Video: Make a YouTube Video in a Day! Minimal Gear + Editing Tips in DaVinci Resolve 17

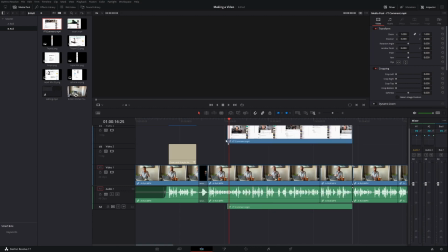16:26 So if I'm in video 2 right now, you will see that that will override the audio, which is what I do not want. So I'm going to drag this to video 3, and this will put the audio attached to the video on audio 2.
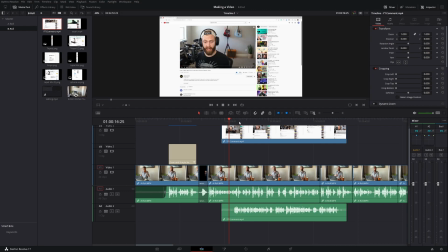16:40 Now the thing is, I actually don't need any audio for this supporting B-roll, and I don't want it to interfere with what I'm saying or the background music that I'm planning on adding later. So what I'm going to do is select this clip, and you'll see that it highlights both the audio and video.
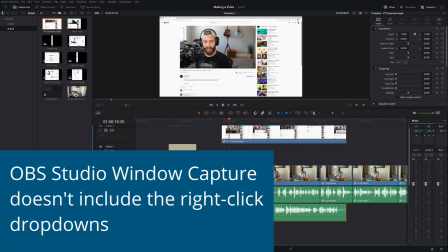16:56 I will right click and then unlink the clips. So I'll click on link clips right here, and now they are disconnected.
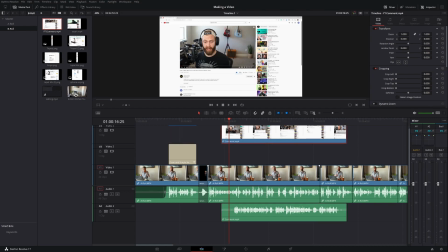17:04 So now if I click anywhere else and then click back on this video clip, you'll notice that the audio clip is no longer highlighted. So this means that I could click on this and delete that audio and drag this down to video 2, and life is good.
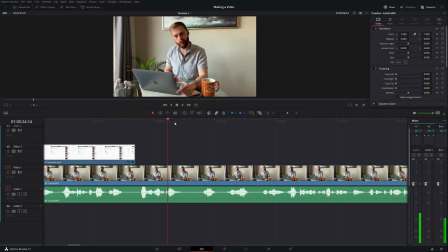17:25 Okay, so I'm gonna want to add that smooth zoom here. So I'm gonna have it after I read the comment. So be right here. So I'm gonna mark the zoom and the position, and I'm gonna have it after I say so.
So
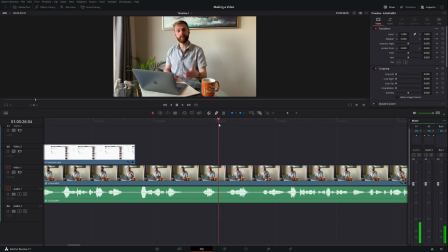I'll leave it here just so it'll be nice and zoomed in when I do my arm movements. And I'll go ahead and mark both of these keyframes. Then I'm going to adjust the zoom.
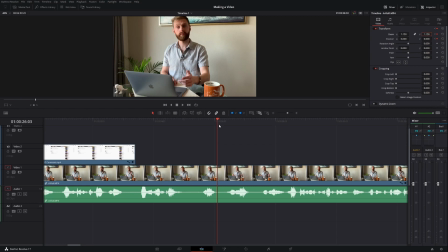17:59 I'll only do it by 15%. I think that's enough zoom to kind of emphasize the point. And one thing, why we even marked position to begin with, is a good thing is you don't want your viewers' eyes to be moving too much.
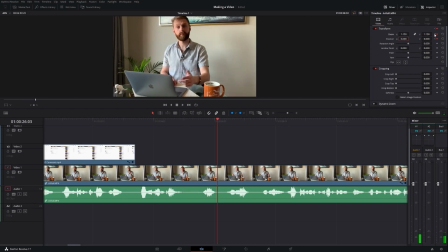18:16 So if I look here and jump back and forth between these keyframes, you'll see that my eye position does increase a little bit. So I am going to actually drop the position here. I'll do it about 25.
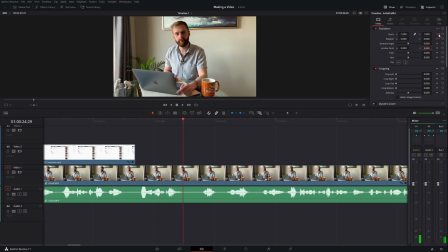18:31 And so if I go back and forth, you'll see that while I do have a little bit of head motion, I want to keep that there. But in general, my eye levels are pretty close. So I'm going to do the same thing that I did before, and I'll click on this little curve icon to pop this up.
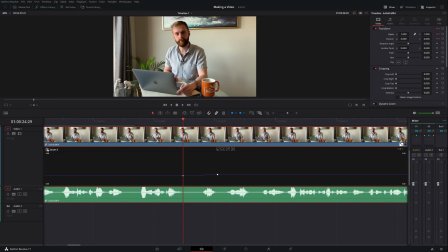18:48 I want to make sure that I am selected for all of my zooms. Oh, not all, just the zooms. Come on. There we go. And then I'll click on this point, and just like before,
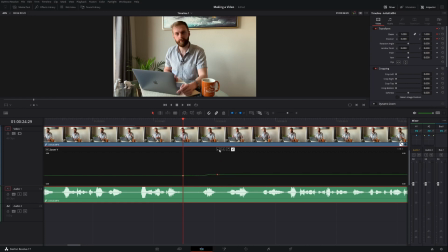19:02 I'll add the tail to the right on this one and the tail to the left on this one to give that nice curve shape.
So here we are. So here we are.
And now we get that nice smooth zoom.
So here we are.
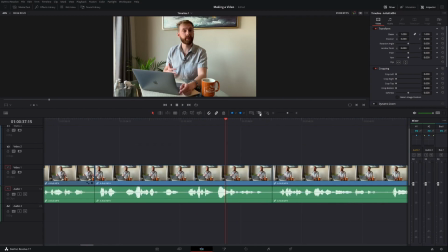19:18 So something else that I think that would be nice to add is in this clip here.
Right, we are writing a script, filming, and editing all in just a few hours.
I just listed out 3 things. I think it would be good to have supporting text slide out and even add an
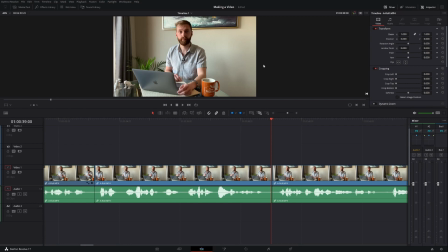19:37 audio whoosh sound as it kind of happens to kind of emphasize it a little bit.
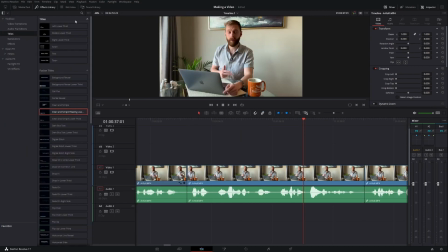19:43 So what I'm going to do is just come to the effects library, and I'm going to grab
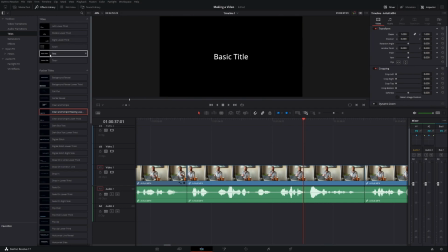19:51 this title, and I'm gonna grab this basic title, which is just text.
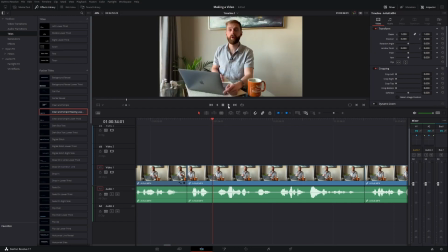19:57 So I'm gonna line this up where I need it to be.
We are writing a script.
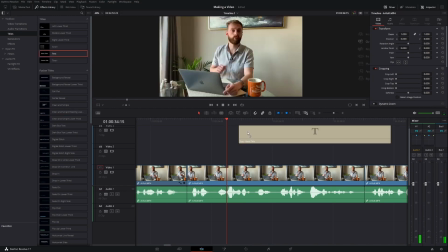20:05 So right here is where I start to say writing a script. So I'm gonna grab in one text block and pull this in into video 2.
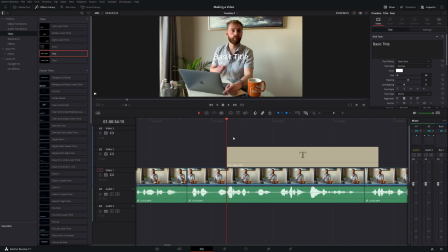20:11 I know we have 3 things, so I'm just gonna add in more text as we go.
Writing a script, film.
We have another one right here as I start to say filming, so I'll drag that here.
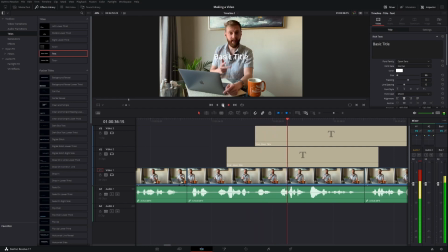20:27 And editing.